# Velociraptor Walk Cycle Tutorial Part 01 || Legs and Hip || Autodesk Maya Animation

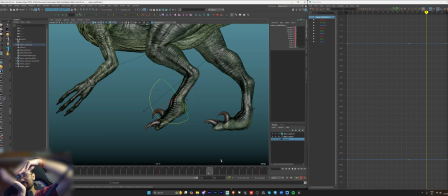They try to, you know, touch the fingers first and then the rest of the feet, you know, lands. So to give that pose, I can use this controller because we have this in the rig. So in almost in the passing pose, I, you know, rotate it forward. It's not perfect, but this should give a good feeling of that, you know, motion.
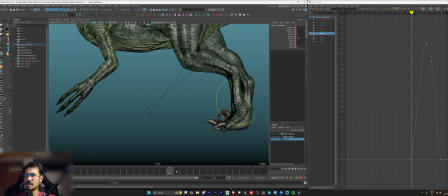And when it's planting, it should, can go back to zero. So there is the shape change happening here.
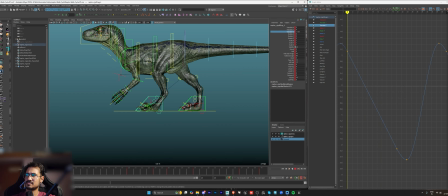Okay, so I feel it's still going too much forward, so maybe I can, you know, move the whole graph a bit downwards so that we get stretch in the maybe the back part. Oops, something is wrong with my keyboard.
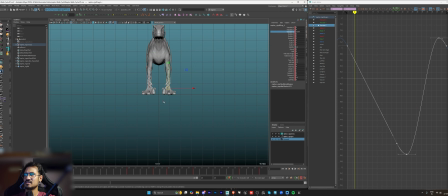Yeah, for now let's keep it like this. So after this I'll go to the back view. Okay. And because right now we have just animated it from the side view, so we need to give side to side motion also.
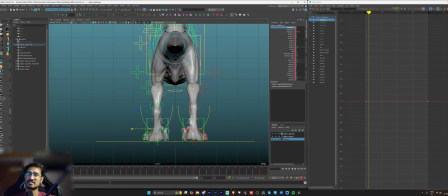So usually what I do personally is I keep the feet a bit more inwards. So oops, my bad. Sorry about that. So I, you know, select the translate X key and, you know, move it overall a bit more inwards.
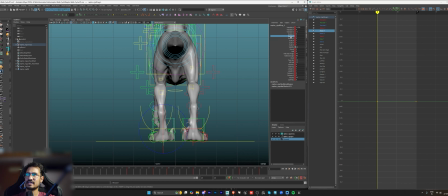Okay. And I can, you know, rotate the feet outwards. So I select the rotate Y key and then I can, you know, maybe move it, rotate it more outwards. Okay, so now you can see it's, you know, closer to the middle point of the grid.
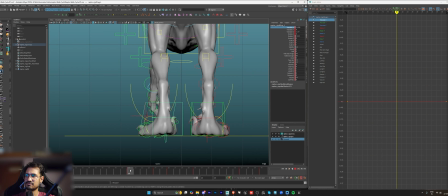So here now what I'll do is when the feet is moving forward, right, when it takes off the ground, so I'll at that point I'll move the feet outwards so that we get a arc from the back view or the front view.
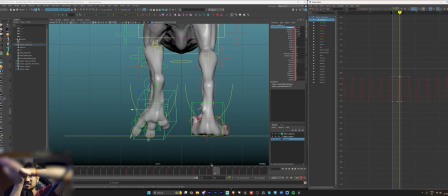So it's not going straight, but it's going outwards and then coming back inwards. So you get a nice organic movement here.
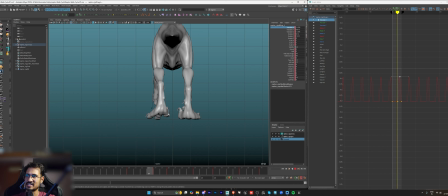So you can see there is this difference in the movement, right? Earlier it was going completely flat. So make sure to include this almost all the time. Even if you are animating a biped or some, you know, other creature also, you should go for it because it gives life to your, you know, animation.
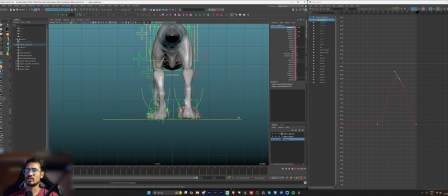These small things, you know, adds a lot.
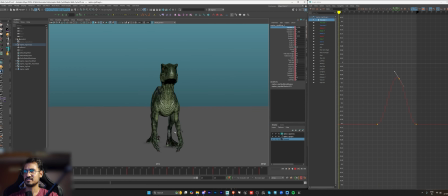So now if we see it from the front view, you can see it's moving slightly outwards and then coming back in.
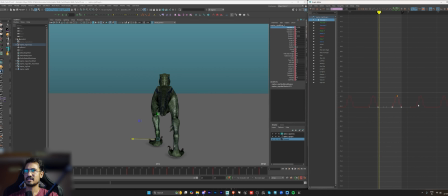And maybe I can move it more inwards.
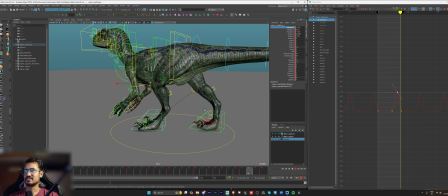Yeah. So let's keep it like this for now. I'll just save it.
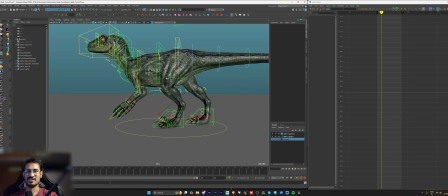Make sure you have autosave on your projects because I have faced a lot of difficulty.
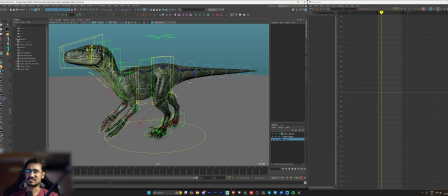Many a times your computer, even Maya, crashes, and sometimes it's not even able to save your file properly.
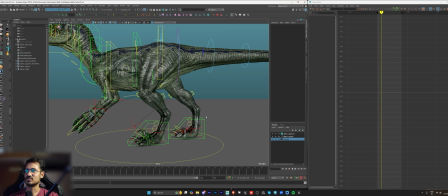So it's a good idea to have autosave on, turned on. So we still have to, you know, animate the ankle, but we will animate the ankle according to the movement of the hip,
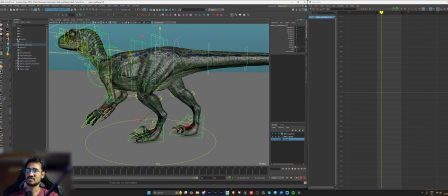because hip is what, you know, creates the cushion here, right?
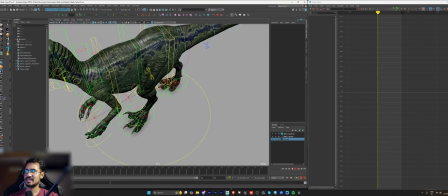So what I'll do now is I'll just, you know, quickly mirror this cycle to the opposite side.
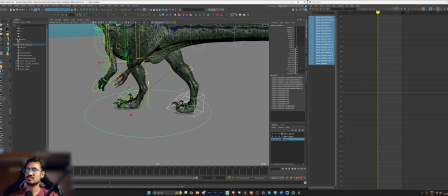Usually if you don't have any tool to mirror it like Animbot, what you will have to do is let's say you select one of the controllers,
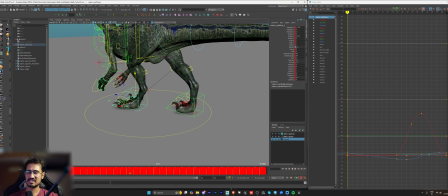shift double click in the timeline so that every key gets, you know, selected, right click, copy, and then go to the other part and then paste the keys here.
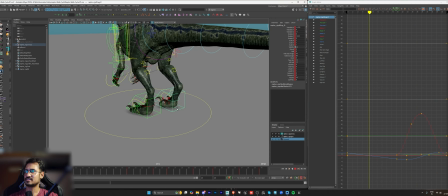So now you can see it's, you know, behaving perfectly similarly.
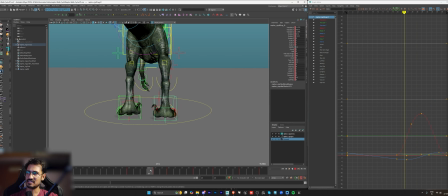But you can see even the translation X is, you know, going in the same way. But we want this feet to be, you know, inverted. So to invert the keys, we have this tool in the graph editor.